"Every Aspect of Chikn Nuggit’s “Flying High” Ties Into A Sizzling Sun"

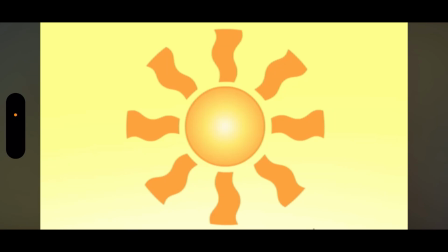[0:00]
This is the first frame of the Chicken Nugget episode, Flying High. And you probably know where I'm going with this based on the title.
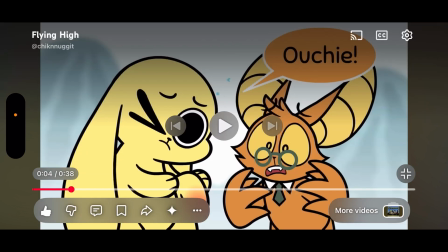[0:06]
You already know what Chicken Nugget is. I'm not going to explain it, but this is the latest episode of Hot Sauce and Chicken trying to get to Hot Sauce's hometown.
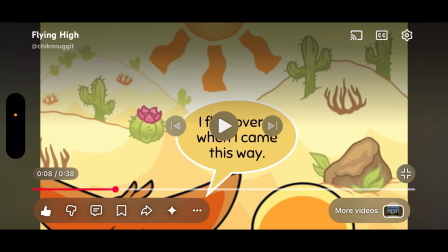[0:15]
And they're trying to go over a hot desert. And what I find interesting about this episode is that every single
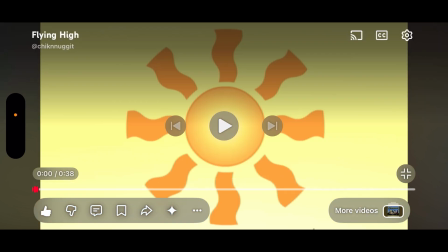[0:23]
aspect ties into one thematic aspect that basically affects the plot,
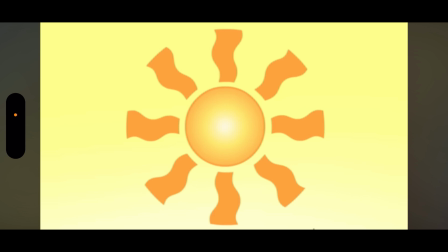[0:28]
affects a lot of technical aspects, and that's the sun.
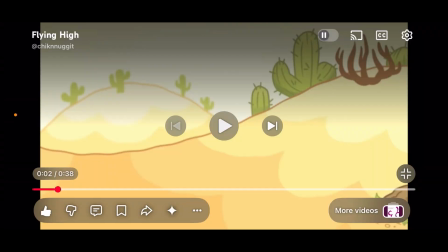[0:34]
Now, I don't normally look up scientific questions for videos like this for scientific accuracy,
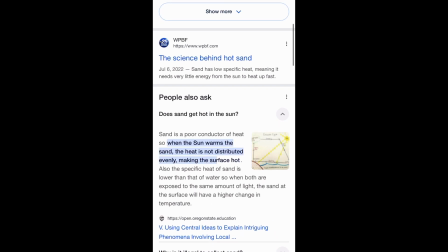[0:40]
such as, does the sand in real life get hotter when exposed to the sun?
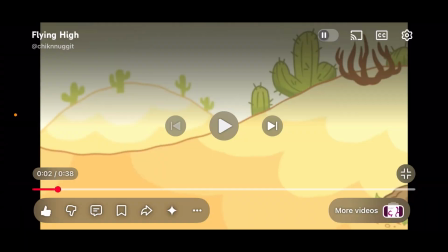[0:46]
I'm pretty sure I already knew it did, but I wanted to look up just to make sure I knew what I was talking about in this video, and it does. That's basically the entire plot of this video. The entire plot is that the sizzling sun is so hot
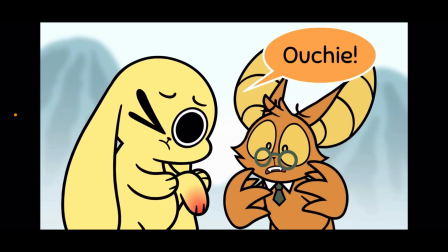[1:00]
that Chicken is having a hard time crossing the sand on foot. And the entire obstacle of this video is because of the sun.
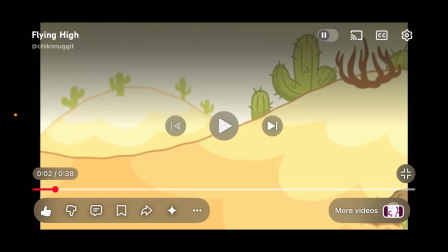[1:09]
And that also impacts the script, obviously. Like, he says, ouchie, because of the sand.
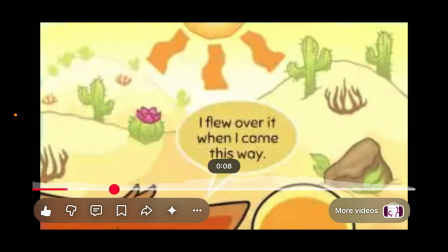[1:15]
And then Onion Ring talks about the sand being too hot to cross on foot.
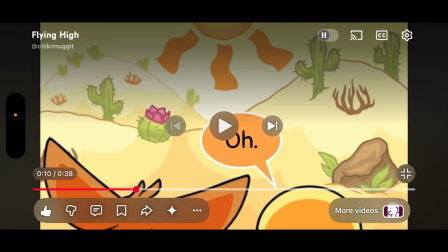[1:22]
And then they talk about, like, Onion Ring flies, and then Chicken says that's smart.
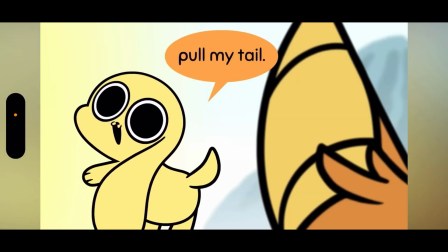[1:27]
Every single line of dialogue, even, like, the silly moment where Chicken tells Onion Ring to pull his tail,
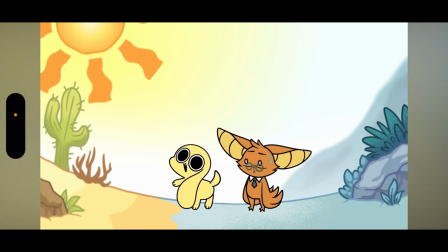[1:35]
it happens because of the obstacle in the episode, which is the sand, which is because of the sizzling sun.
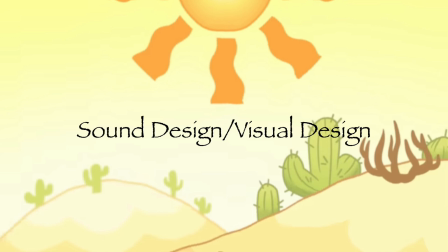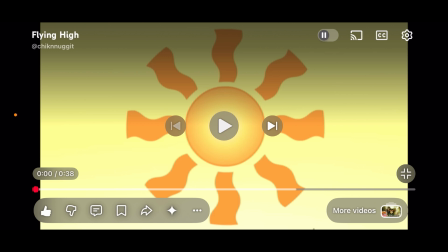[1:49]
Now I want to talk about the sound design and visual design and how the sun impacts it.
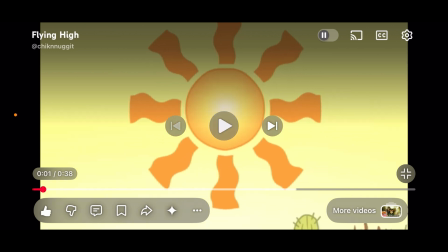[1:56]
First of all, the sun itself, the animation loop is with the tufts coming out of the sun. They look great.
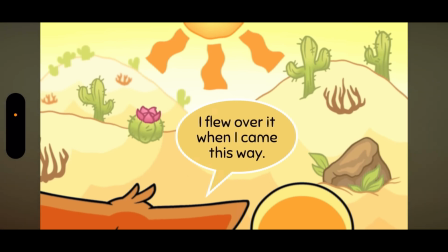[2:03]
I love how wavy they look. But also throughout the video, putting aside the fact that the desert landscape looks really great and is very well drawn, you see that filter?
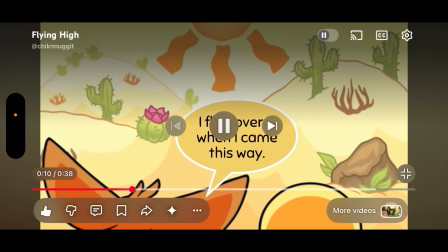[2:12]
You see this little like heated filter, like a wavy filter, like fog? That's basically heat coming from the sun, I assume.
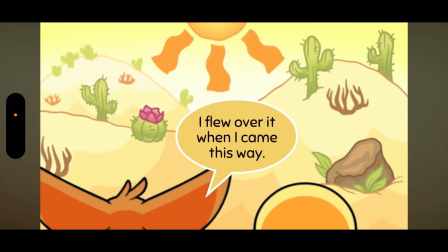[2:19]
And that results in this filter, visual design-wise. Another thing the sun affects very well, mainly in this shot, is the lighting and shading. Because it's the sun, right? So it's like some, not really natural light, because it's like an animated sun, but you see like the shading behind Chicken,
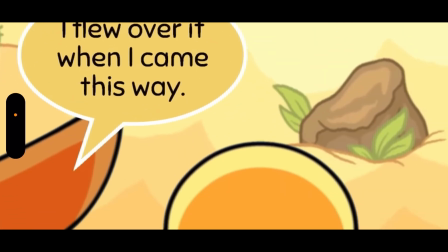[2:36]
because like the sun is facing that way, and so the sun is facing to the front of Chicken like that,
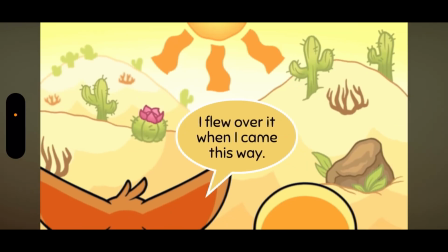[2:42]
same with Hot Sauce's body. There's also a lot of really good sunlight-based lighting and shading on the sand.
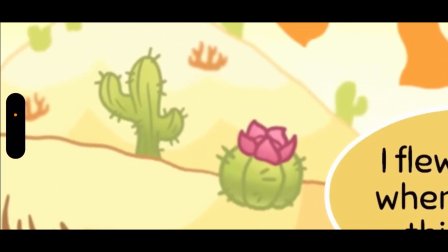[2:50]
It kind of gets, the higher the sand gets, the closer it gets to the sun, so the brighter it gets.
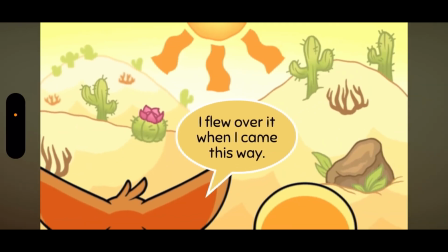[2:56]
Yeah, I love it. It works very well. But of course, there's also the audio.
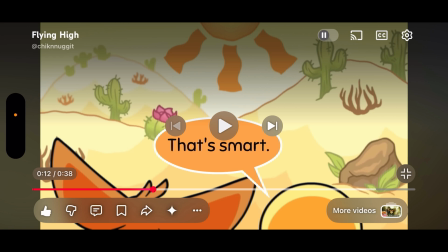[3:00]
I don't know what sound effect they used for the sun sizzling. Whether that be they recorded their own grill, or they used a sound effect like I did for the beginning of this segment.
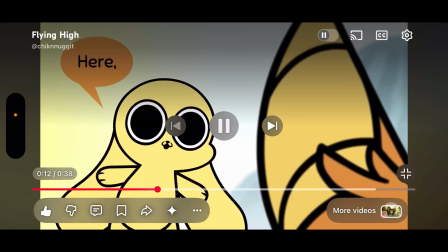[3:12]
Whatever the case, the effect works very well.
Pull my tail.
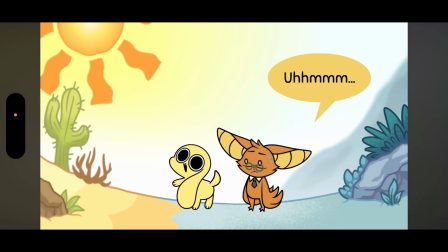[3:19]
And every time the sun is on screen, including this frame, you hear the faint sizzling of the sun.
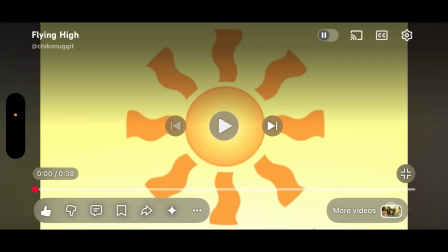[3:28]
What I want to do for this segment is go frame by frame and explain how each shot, each frame is basically related to the sun of the plot in some sort of way.
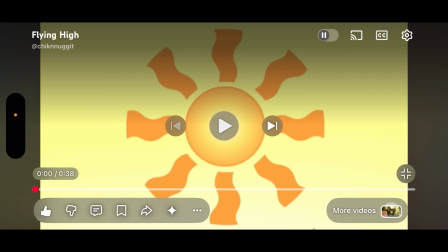[3:42]
So we start off, obviously, with the opening shot being of the sun. We talked about that at the beginning of this video.
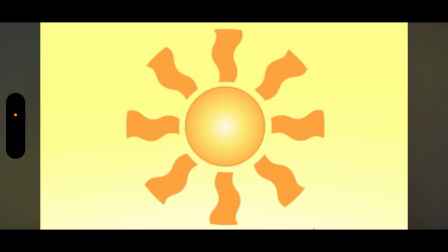[3:48]
I always love opening shots that, like, are an accurate depiction of either what something's going to be about or the thematic theming of something. In this case, I'd argue it's both.
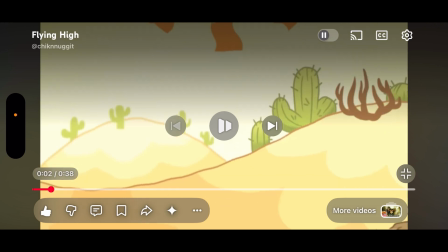[4:02]
And then we scroll down to the desert sand that has been impacted by the sun,
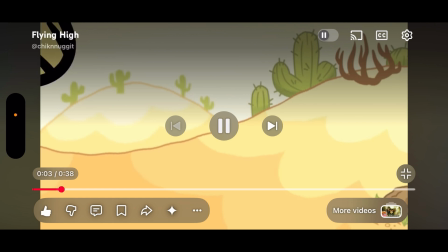[4:08]
as proven by Chicken about to step in it. And then he gets hurt.
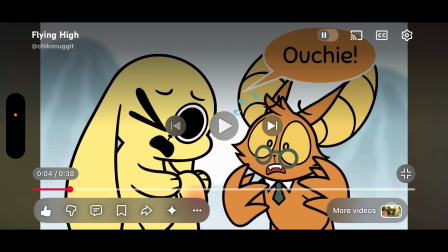[4:14]
And, like, even this frame, well, the sun's not technically in this frame, and this is a constant you'll see, that even the frames that don't have the sun in it, and therefore you don't hear the sizzling in the background,
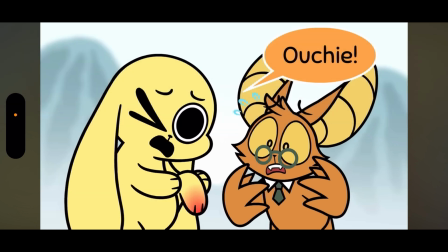[4:24]
they're still talking about the sun. Even in this frame, when Chicken Nugget just says the word ouchie, you still see his foot impacted by the sand.
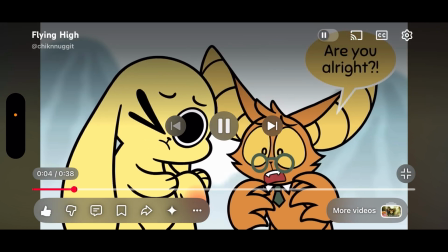[4:32] Are you alright?
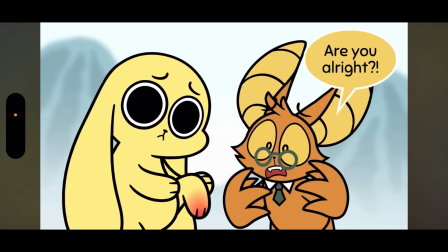[4:34]
And even the word ouchie, and even the words are you alright, are related to the sun, and the obstacle that the characters are trying to overcome.
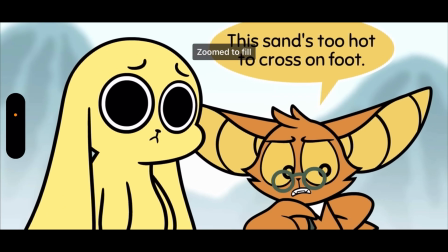[4:42] This sand's too hot to cross.
And that's literally, that line dialogue by Onion Ring is literally related to the obstacle.
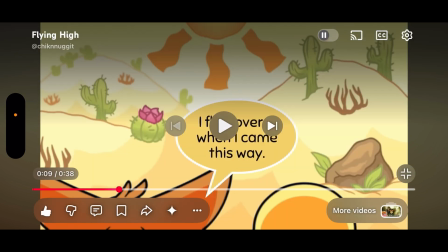[4:50]
And then we have the frame I've been analyzing a lot. This is probably my favorite frame of the video. It just looks incredible. Where like you literally just see the sun. You literally see all of the desert. Well, not all of the desert, but you know what I mean. Oh, that's smart.
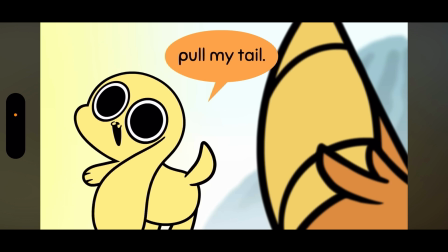[5:03] Here, pull my tail.
And like okay, so here, pull my tail. That's to do with the obstacle and like their plan to solve it. But also, you do see like the sky next to the sun in the background. I guess like some yellow. I guess. Like this is like the most loosely potentially related
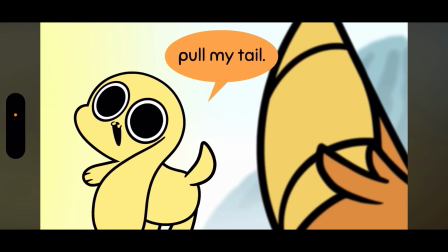[5:21]
shot to do with the sun of the video before the ending. We'll get to that, by the way. But I would still say it's related, sort of, because that's like pull my tail.
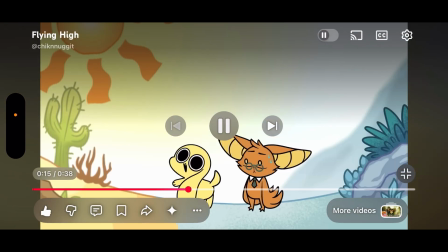[5:32]
That's how they're gonna solve the obstacle. There you literally see the sun, and you hear it sizzling. You can still see the impact of the sun. Okay.
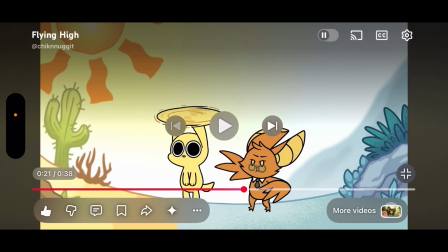[5:44]
And I think that will already lead us to our fourth segment. Even though I haven't frame by framed everything, that's because I want to save the rest of it for the fourth segment.
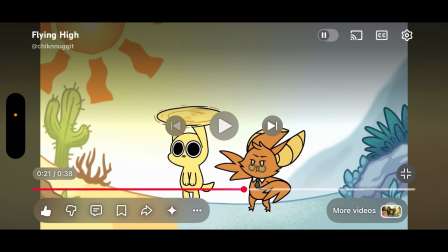[5:58]
So, throughout this video, I've been talking about the obstacle that the characters are trying to overcome.
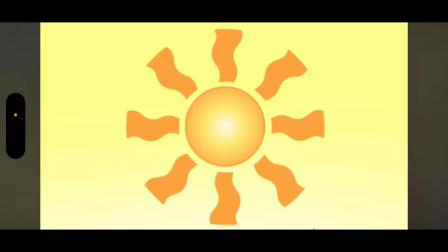[6:04]
The sun impacting the desert sand. When I say in the chapter title card of this video, chapter 4.1, when they fly, the sun cools, I don't mean the sun actually cools in the episode or in the story.
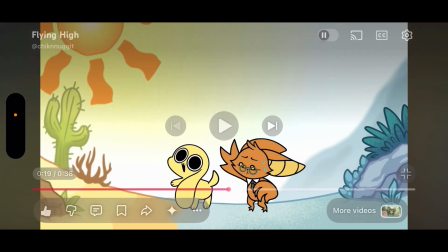[6:20]
That doesn't happen. Instead, when they finally overcome the obstacle, you'll notice something.
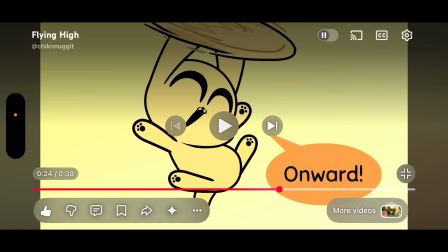[6:26]
Probably my favorite aspect of this analysis I'm doing is something I noticed.
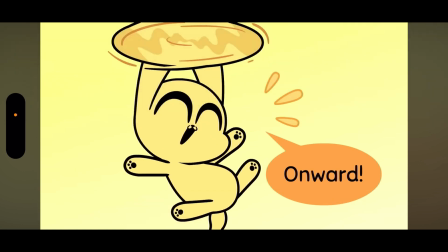[6:30]
After they overcome the obstacle, when Chikn Nugget starts flying, he says the word onward. That's technically not really related to the obstacle. That's just a word he's saying to imply that, hey, we can go forward now. In fact, throughout the rest of the entire video, after they overcome the obstacle,
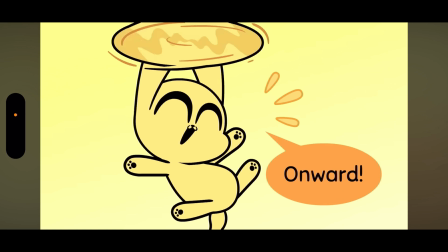[6:47]
not only do you not hear the sun sizzling throughout the rest of the video, you don't even see the sun on any frame.
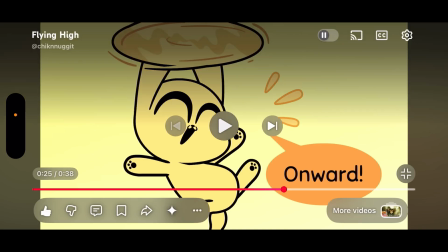[6:53]
And
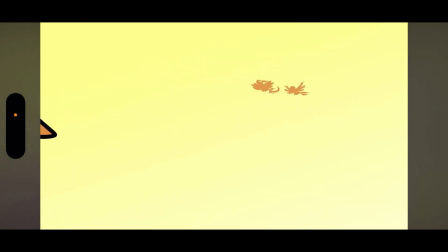[6:57]
I think it's actually a really clever way to, like, first of all, like, imply that they overcame the obstacle to not show the sun again, and not hear the sun again sizzling. It goes to show you that once you can fly over the dead sand, you've overcome the obstacle.
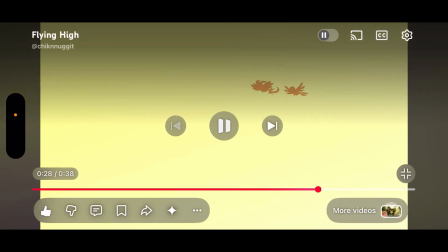[7:14]
Same with French Fry and Bezel here.
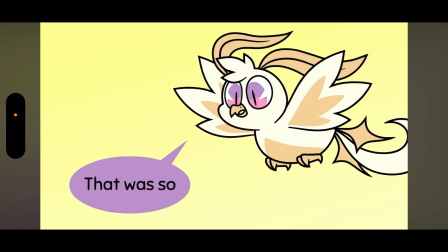[7:20]
It also really goes to show how dangerous of an obstacle it was in the first place. And also, French Fry and Bezel don't say anything about the sand in they don't say anything about the sun, the sand.
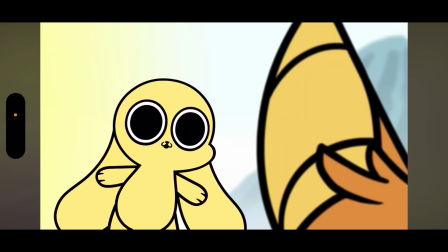[7:32]
Basically, all the aspects that we're tying into the sun of this video kind of go away when they
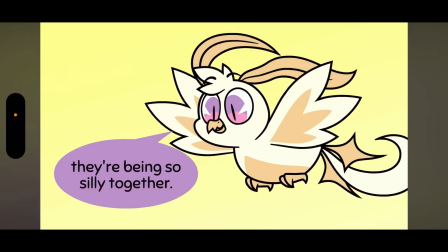[7:38]
basically surpass the obstacle and make it over the sand. I think that's really clever, and I don't know if it's intentional.
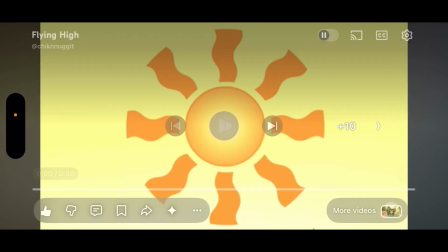[7:45]
This is an analysis, but it is something I noticed, and yeah,
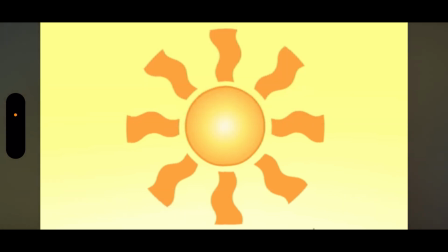[7:51]
that's about all I have to say. I think this is a really interesting idea for a video I had. I'm kind of proud of what I did. I'm editing it down, and we'll upload the video, and hopefully it gets received well, because I'm kind of proud.